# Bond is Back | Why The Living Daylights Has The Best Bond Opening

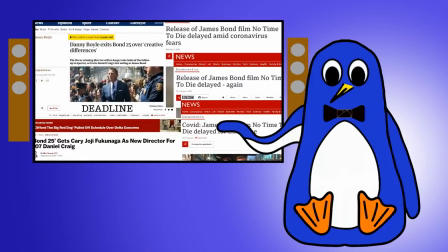Because of production and pandemic-related delays,
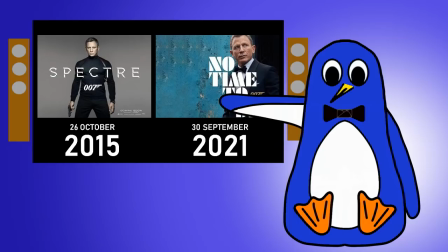it has been six years since the James Bond film came out – the longest gap between movies and the franchise since 1995.
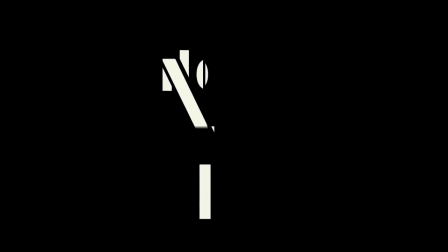But the wait is over, and today No Time To Die gets its premiere in the UK, a week ahead of the worldwide release.
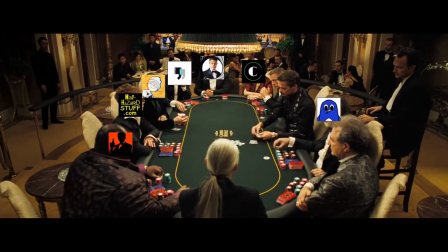So to celebrate the return of Bond to the big screen, me and a group of other Bond-mad YouTubers have come together to present to you the Bond is Back
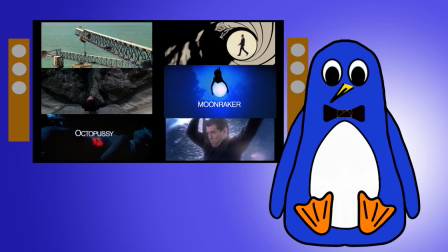series – a playlist of video essays looking at some of our favourite moments from the Bond franchise.
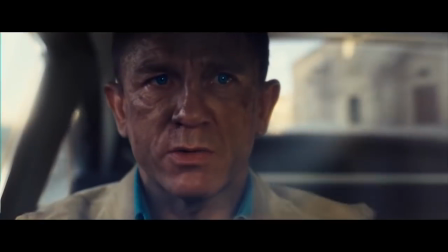It's the perfect way to get hyped for Daniel Craig's final outing as 007, and share with you everything we love about this franchise.
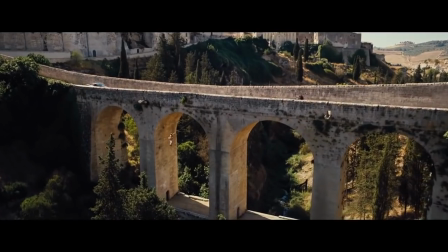Make sure you check out the other videos in the playlist linked below, and then go see No Time to Die, because James Bond is back.
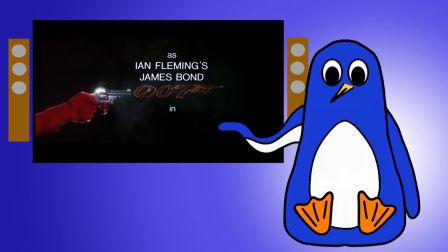So with that out of the way, I have chosen to look at the opening scene of The Living Daylights.
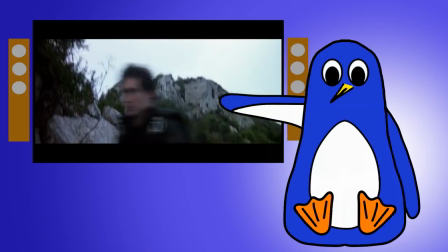In my view, Timothy Dalton's first outing as Bond has the best pre-titled sequence of any Bond film.
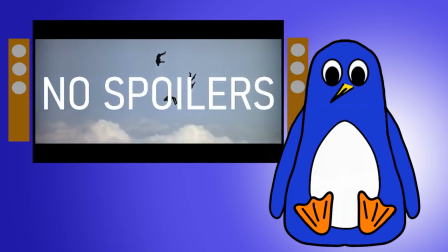If you haven't seen this movie, don't worry, there's no spoilers other than for the first scene, which doesn't really count.
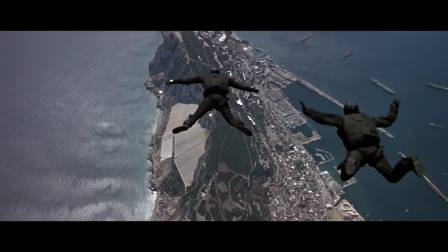If you have seen it, then you may think me calling it my favourite Bond pre-credits scene is a controversial call.
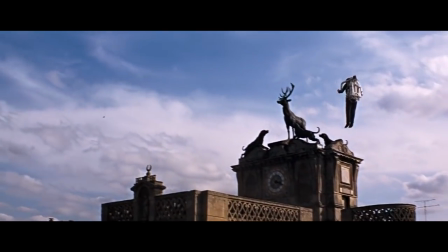To be fair, it's definitely a close run thing, especially when compared to some of my other favourite openings like the raid on the base in Goldeneye,
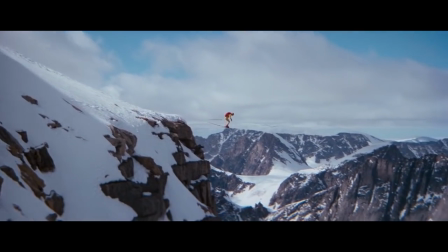the stunning Mexico sequence in Spectre, or the truly iconic parachute jump in The Spy Who Loved Me.
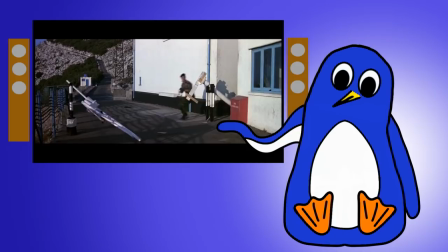But for me the Living Daylight's opening takes the cake because it sums up everything I love about the Bond series.
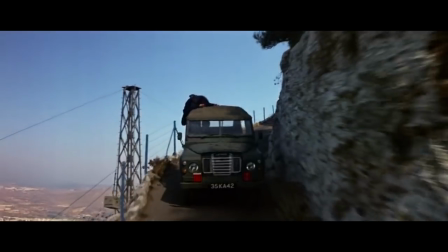It takes us to an exotic location, sets up the plot, delivers a spectacular action sequence, has a brilliant score,
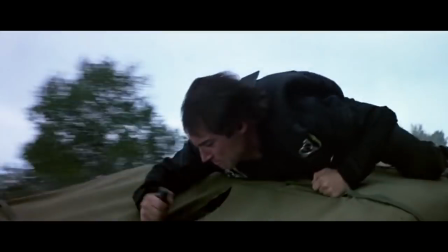and introduces us to a brand new actor's take on the James Bond character after Roger Moore dominated the role for 12 years.
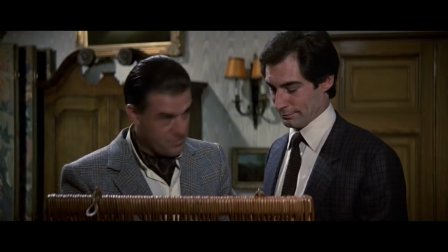Oh, and it does all of this in 007 minutes. Now, I'll be the first to admit that The Living Daylights isn't the best Bond film overall.
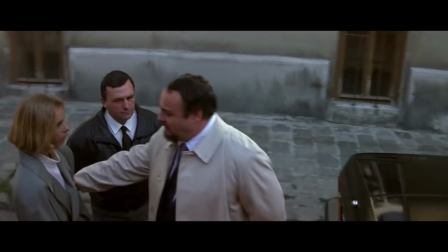I love the car chase, John Rhys-Davies, and how much the whole plot feels like a proper Cold War spy thriller, but I also think the plot gets too convoluted in the second half,
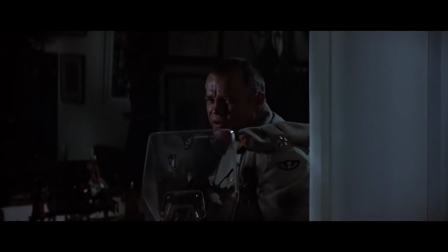and the ending confrontation with Whittaker is a clunky epilogue after the Afghanistan plane fight.
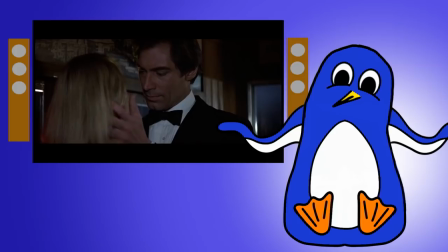Plus, like lots of older Bond films, some things haven't aged well.
Don't think. Just let it happen.
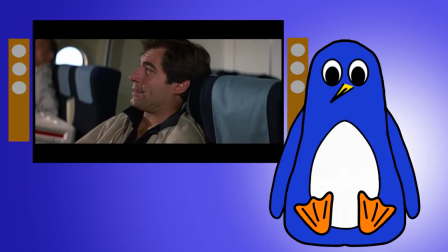But Timothy Dalton is an absolutely brilliant Bond, and despite some of the flaws in The Living Daylights, I still think its pre-title sequence is perfect.
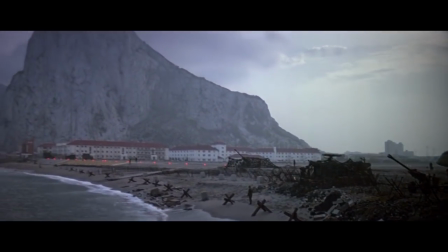So let's take a look at it. The scene opens on Gibraltar, a British military base at the entrance of the Mediterranean Sea.
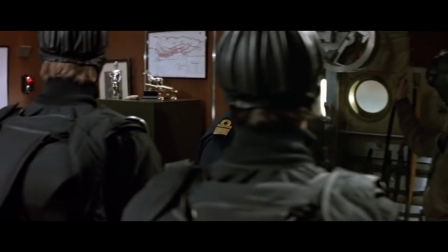M quickly delivers the necessary exposition that the three 00 agents are there on a training mission to infiltrate the base.
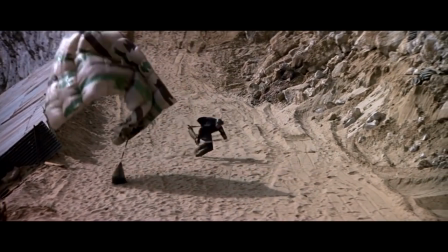They parachute in, and here we have the first little detail about this introduction that I love.
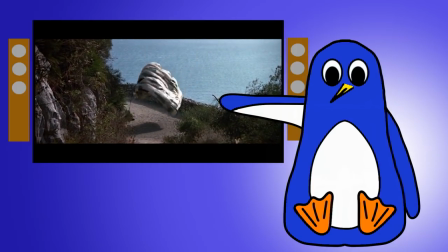It's not immediately obvious who Bond is. Remember, this was the first film in 12 years to have a new Bond actor, and Timothy Dalton was fairly unknown when he was cast.
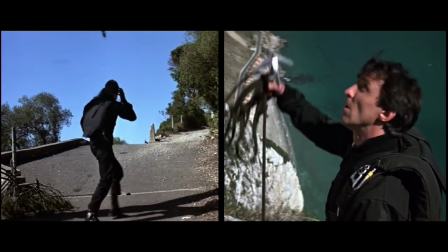So we have this element of mystery because we assume that one of the first two people that we've seen here is Bond.
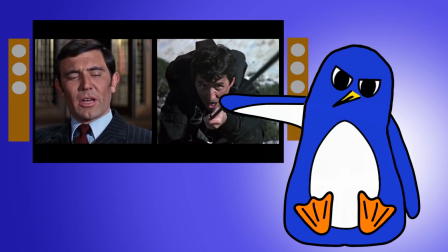I mean, this guy even looks like George Lazenby for crying out loud.
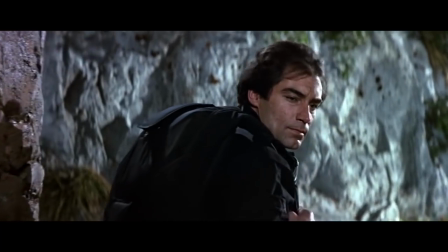It's only after the rope is cut that we get this hero shot of Timothy Dalton, and just like that we know that he is Bond.
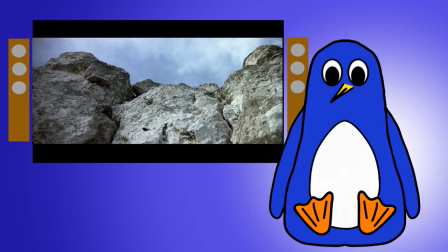But now that we've seen Bond, the filmmakers had a much bigger task – convince us that he's up to the job.
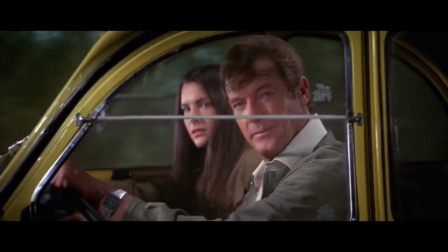Moore's portrayal was beloved by a generation of fans, and since Sean Connery's debut in 1962,
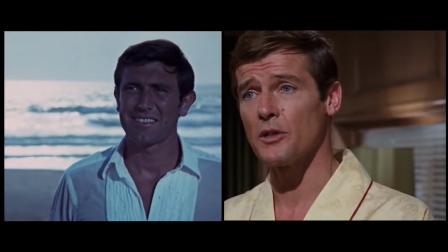audiences had only ever seen two new Bonds, one of whom didn't even make it past his first film. So the pressure was on to make Dalton the definitive Bond. That job fell to stunt coordinator Paul Weston to deliver a stunning action set piece. We decided we had four minutes to make Timothy Dalton a new Bond.
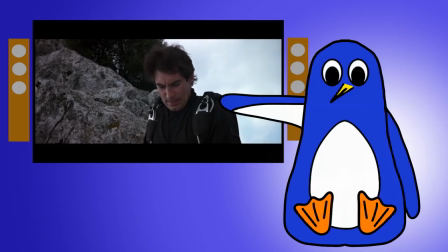Bond quickly deduces that the killing of 004 isn't part of the training exercise, then sees the Russian agent steal a Land Rover.
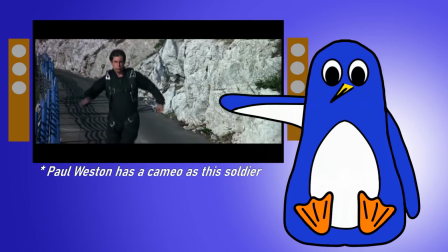This is where the scene really gets started, and where Western's stunt coordination begins to shine.
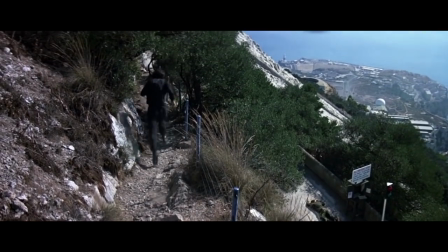The music kicks in and perfectly sets the pace and energy of the forthcoming chase, as Bond sets off in pursuit on foot.
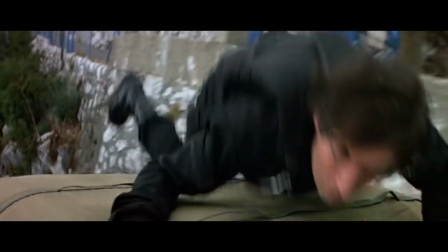Bond leaps onto the car and clings onto the roof.
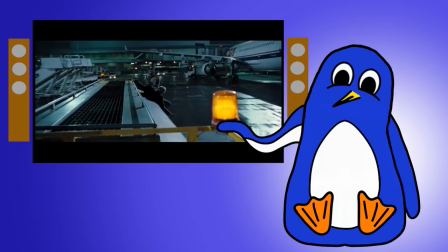Now we've seen this sort of thing in Bond films before, and we have seen it since, But this isn't a runway in Miami or a wide street in San Francisco.
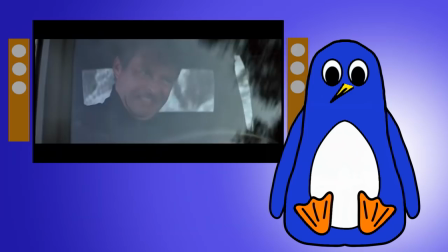This is the edge of a cliff. If he falls, it's game over. Oh, and like all Bond films, these stunts are all done for real. Weston has said that Dalton insisted on doing as many of the stunts as he could, including some of the Land Rover ones.
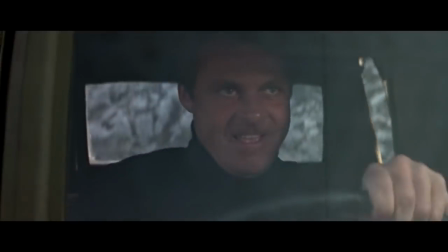He proposed tying Dalton to the roof for safety, but that would have limited the actor's movement too much, and would also have been too risky if the vehicle had rolled.
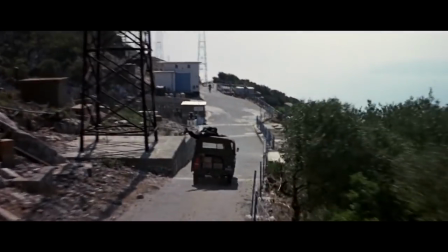So in these scenes he's not even wired on.
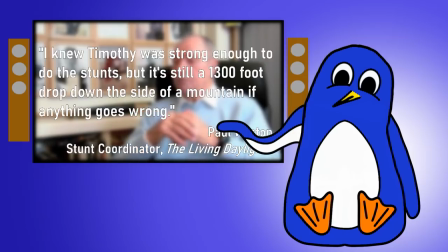Weston said later, I knew Timothy was strong enough to do the stunts, but it's still a 1300 foot drop down the side of a mountain if anything went wrong.
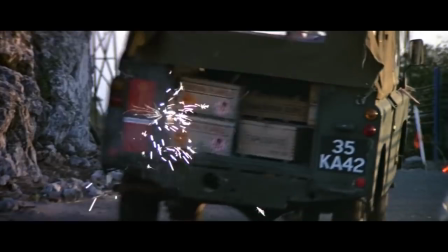The car smashes through a checkpoint, and here's where the 80s action movie logic comes out to play.
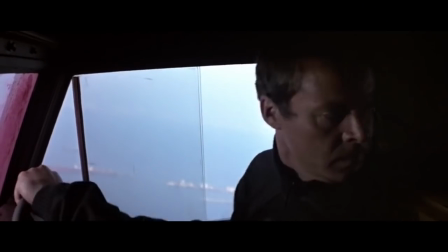The soldier shoots after them and ignites the explosives in the back of the Land Rover, because of course there are explosives in the back of the Land Rover.
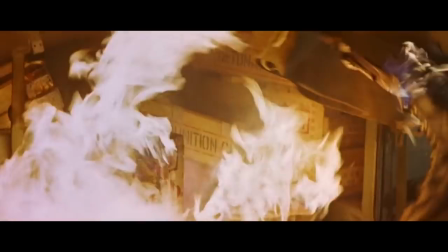It raises the stakes of the fight and gives us a new sense of danger and urgency.
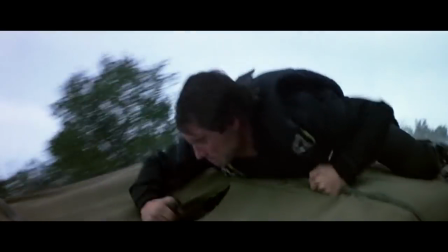Bond gets into the cabin, and again the tension goes up a notch as he starts fighting the agent in close quarters.
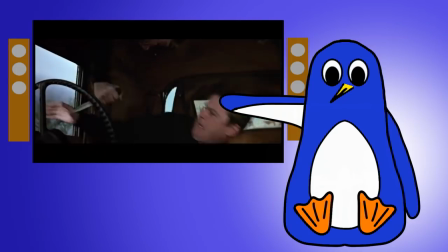See, because Dalton was the first actor to really do most of his own stunts, it allowed the camera to get right up into the action and allowed Dalton to really sell the physicality of this scene.
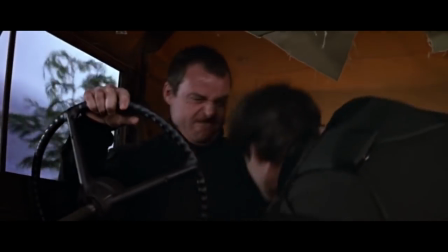There's a realness and an intensity to this fight that we haven't seen in a Bond film really since Connery's run.
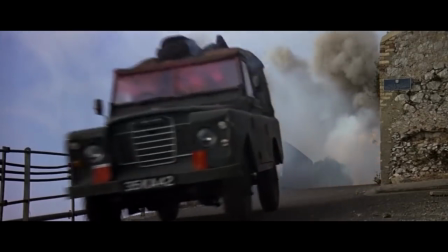The Living Daylights was the gritty reboot two decades before Batman Begins came along.
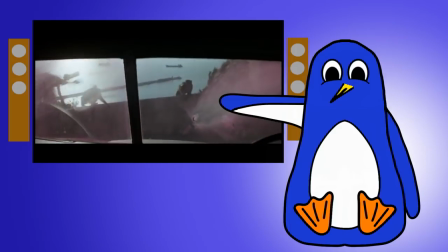The fight and the chase continue until, almost with no warning, the stakes get dialled up to 11 when the car smashes off the edge of a cliff.
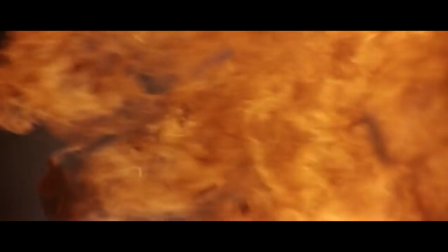Bond pulls his reserve chute and escapes, leaving the Russian agent to explode in midair. And 80s action movies were awesome, but the scene isn't over yet, because remember,
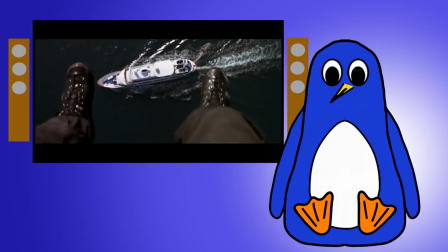this might be an 80s Cold War action flick, but first and foremost, it's a James Bond movie.
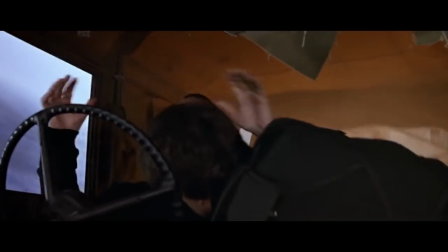We've just seen Bond in a gritty, violent fight to the death, so of course, and please pardon the pun here, there's only one thing left for him to do.
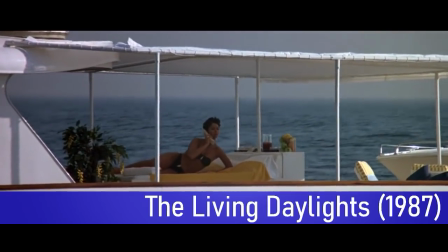It's all so boring here, Margot. There's nothing but playboys and tennis pros.
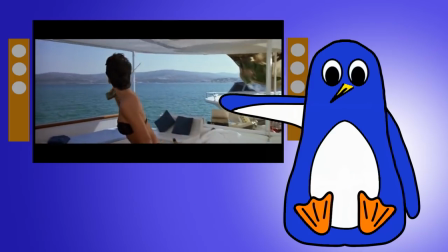If only I could find a real man.
Dalton's entry to the boat here is the first time we have seen him speak, and like the action sequence.
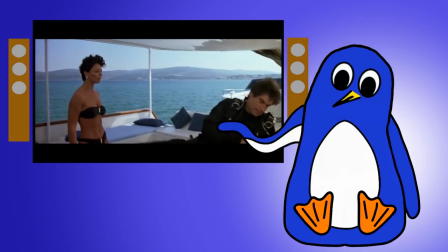His rough, stern delivery of his first lines again marks a clear break from Moore's suave, smooth portrayal of Bond.
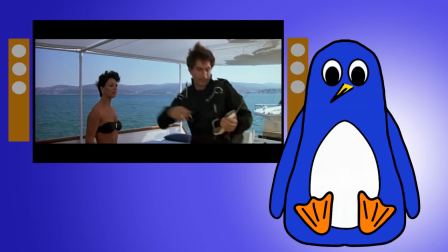Then he delivers his famous introduction almost in passing.
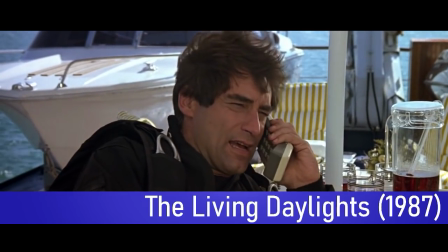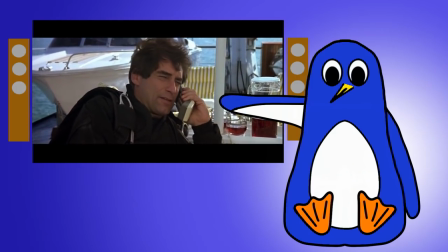And in doing so he absolutely takes ownership of the name and the role. And at this point, who are we to doubt him? But then comes possibly my single favourite Bond moment ever. the line that for me absolutely confirms Dalton as Bond.
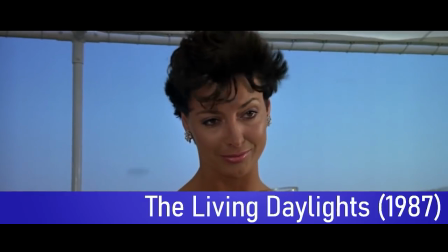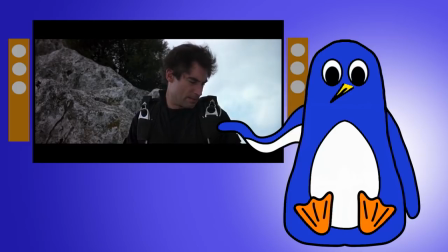We've had serious, gritty, stern Dalton, but in just a moment he suddenly flashes a smile,
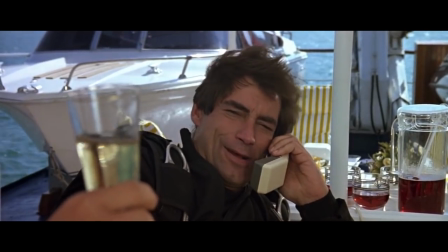turns on the charm, makes a quip, and blows off exercise control because, well, he's James Bond and he's on a boat with Kel Tyler.
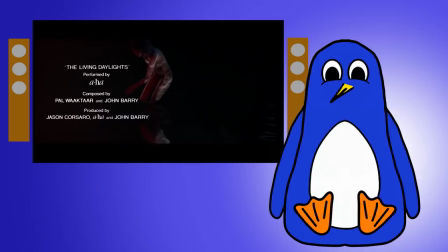It's just the perfect way to end the scene and leads into one of my favourite Bond songs ever. But if I play any more of that, they'll copyright claim the living daylights out of me, so I'll just link to it in the description.
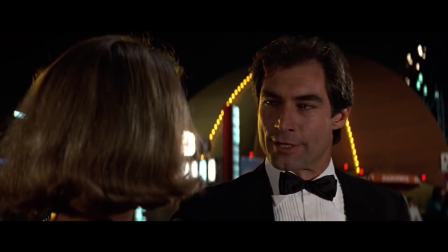Timothy Dalton was absolutely brilliant as James Bond, and I wish he had been given the opportunity for a third film.
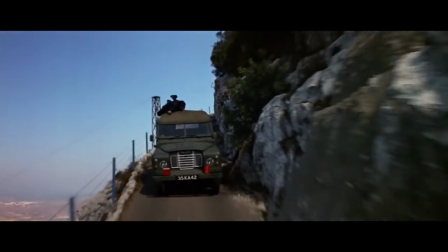His first ever scene as Bond is one of the best sequences in the entire franchise, because it reminds me that there's no one thing that makes Bond special.
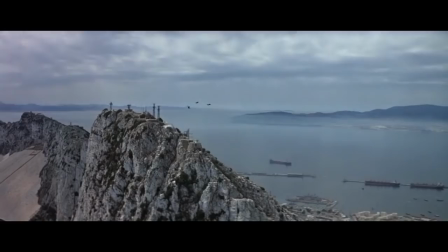What makes Bond special is all of the distinct elements working together perfectly. The locations, the action, the humour, the characters, the music, everything.
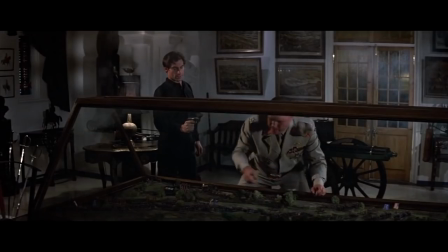The franchise doesn't always get the balance right. Like I said earlier, even The Living Daylight doesn't always get it right.
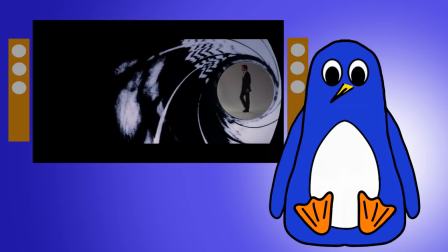But when the Bond films do find that perfect balance, well, nobody does it better.
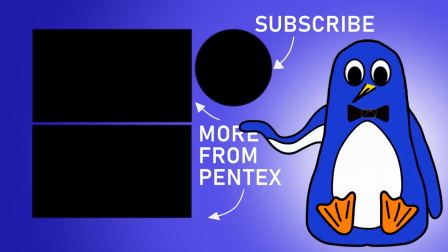I can't wait to see No Time To Die, and I'm so glad to have been able to share some of my love for this franchise with you and the other channels who participated in the Bond is Back series. Make sure you check out the other videos in the playlist, they're all great, and I'll see you next time.